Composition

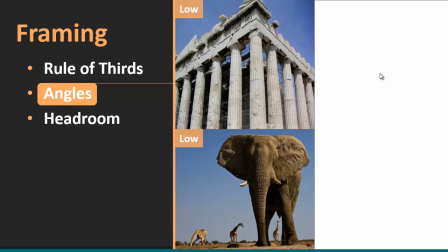Now, angles can also refer to where the camera is positioned, not just where your subjects are positioned, but where the camera is. In both of these shots, the camera is very low.
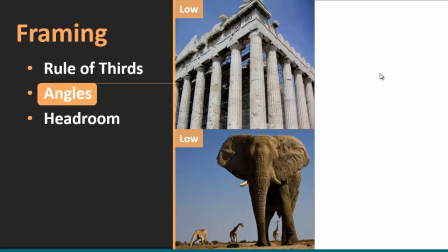You can see in this shot of the building ruins here how it creates this sense of power or intimidation. You definitely feel that looking at this bull elephant. It makes you wonder if the videographer got trampled here after this shot was taken.
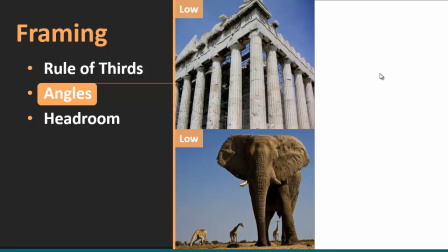But this is all deliberate. It makes the subjects look more authoritative.
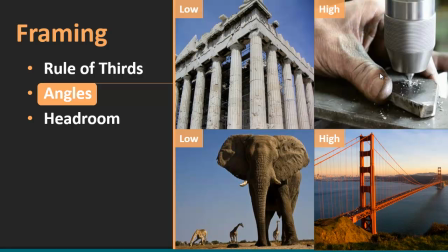Contrast that with high angle shots like what we have over here. High angle shots tend to be more intimate, or they're used to provide detail like you see in the upper shot there in this machine shop. Or they provide context, in this case this shot of the Golden Gate Bridge.
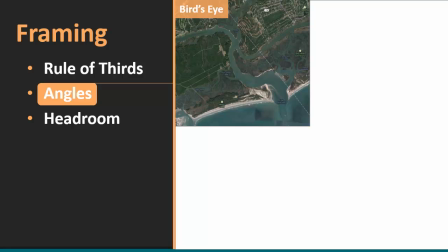Other common angles that we see in instructional productions include bird's eye view. In this case, this is very common actually. You pull a shot from Google Maps, or you generate an animation using Google Earth, which you can then record using any screen capture utility. Very cool trick. We'll look at that later in the course.
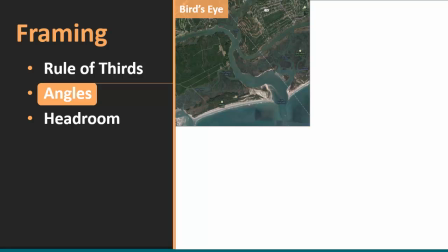But having a bird's eye view here is very common for for describing a setting or situating the viewer so they know exactly where you are.
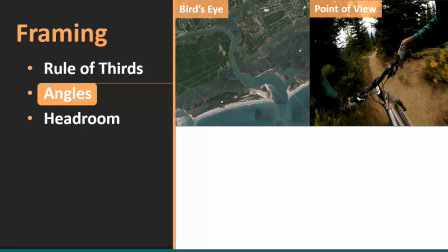Point of view, obviously a little bit more intimate here, showing the actor or the principal subject's point of view as they are engaged in some kind of activity.
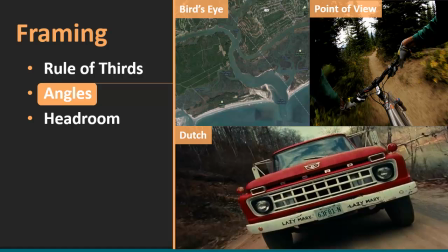And then we have Dutch angles. Dutch angles are deliberately tilted. They're off-center, and they're done with a specific impact in mind. They're trying to create some type of sense of tension or suspense.
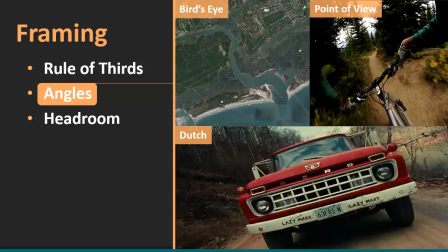And so we don't tend to see them that often in instructional productions, but it's very common in Hollywood anytime you're in a scene where something significant is about to happen, and there's suspense, a sense of suspense or tension that's building up.
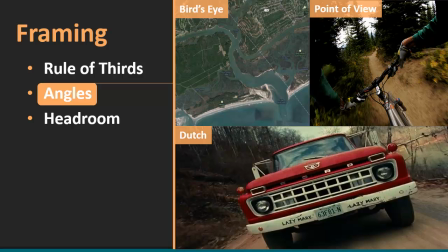So look for Dutch angles the next time you rent a movie or watch something online. Let's talk about headroom. This is probably one of the most obvious marks of an amateur.
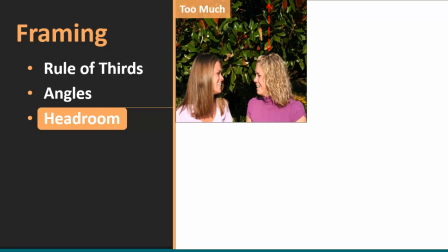Taking a photo or shooting video with too much headspace. We have two actresses here engaged in some kind of dialogue with way too much headspace above them in the framing.
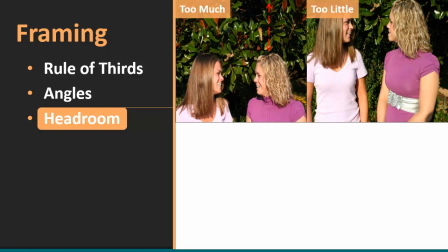In this one, the next one, there's too little. The cameraman moved forward or zoomed in and filled the frame, but it's too much. If we're cutting their hair off, that's too much for a medium shot. What's the right amount?
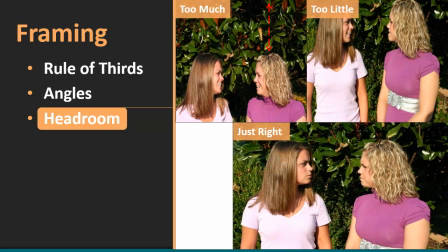Well, the right amount puts just enough headspace above them so that the two of them would be framed within the rule of thirds top horizontal axis, just like that. That's what we're trying to shoot for. So as you frame your subjects,
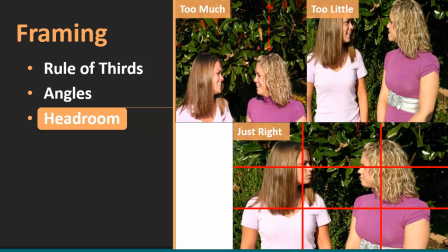whether it's a human subject or a non-human subject or a setting, keep the rule of thirds in mind here and try to put the most important part in the top third. For humans engaged in dialogue, or for actors engaged in dialogue,
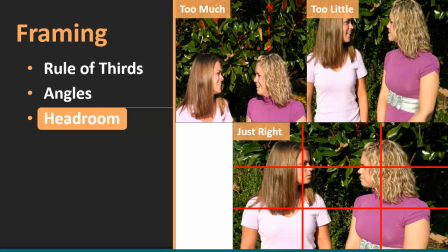put their eyes on that top third horizontal axis, and all will be well with the universe.
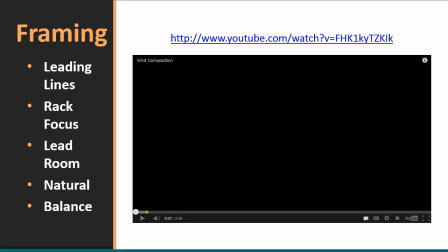Let's take a look at a few advanced framing concepts, and these again come from the Videomaker website, but this is a short, real good video here that will introduce you to some of the advanced concepts called leading lines, rack focus, lead room, and then natural framing, and then shot balance. So let's take a look.
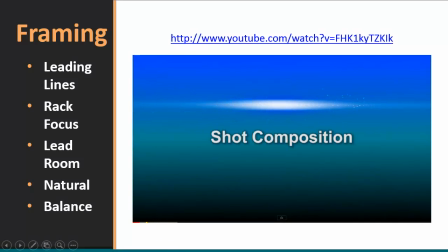Behind every great shot is a great composition. Without a pleasing composition, shots tend to look amateur and lifeless. So even if you're not planning to be the next Ansel Adams, it's still a good idea to know important concepts like leading lines, rack focusing, lead room, natural framing, and balance. By doing so, you can make sure that your shots stand out from the rest.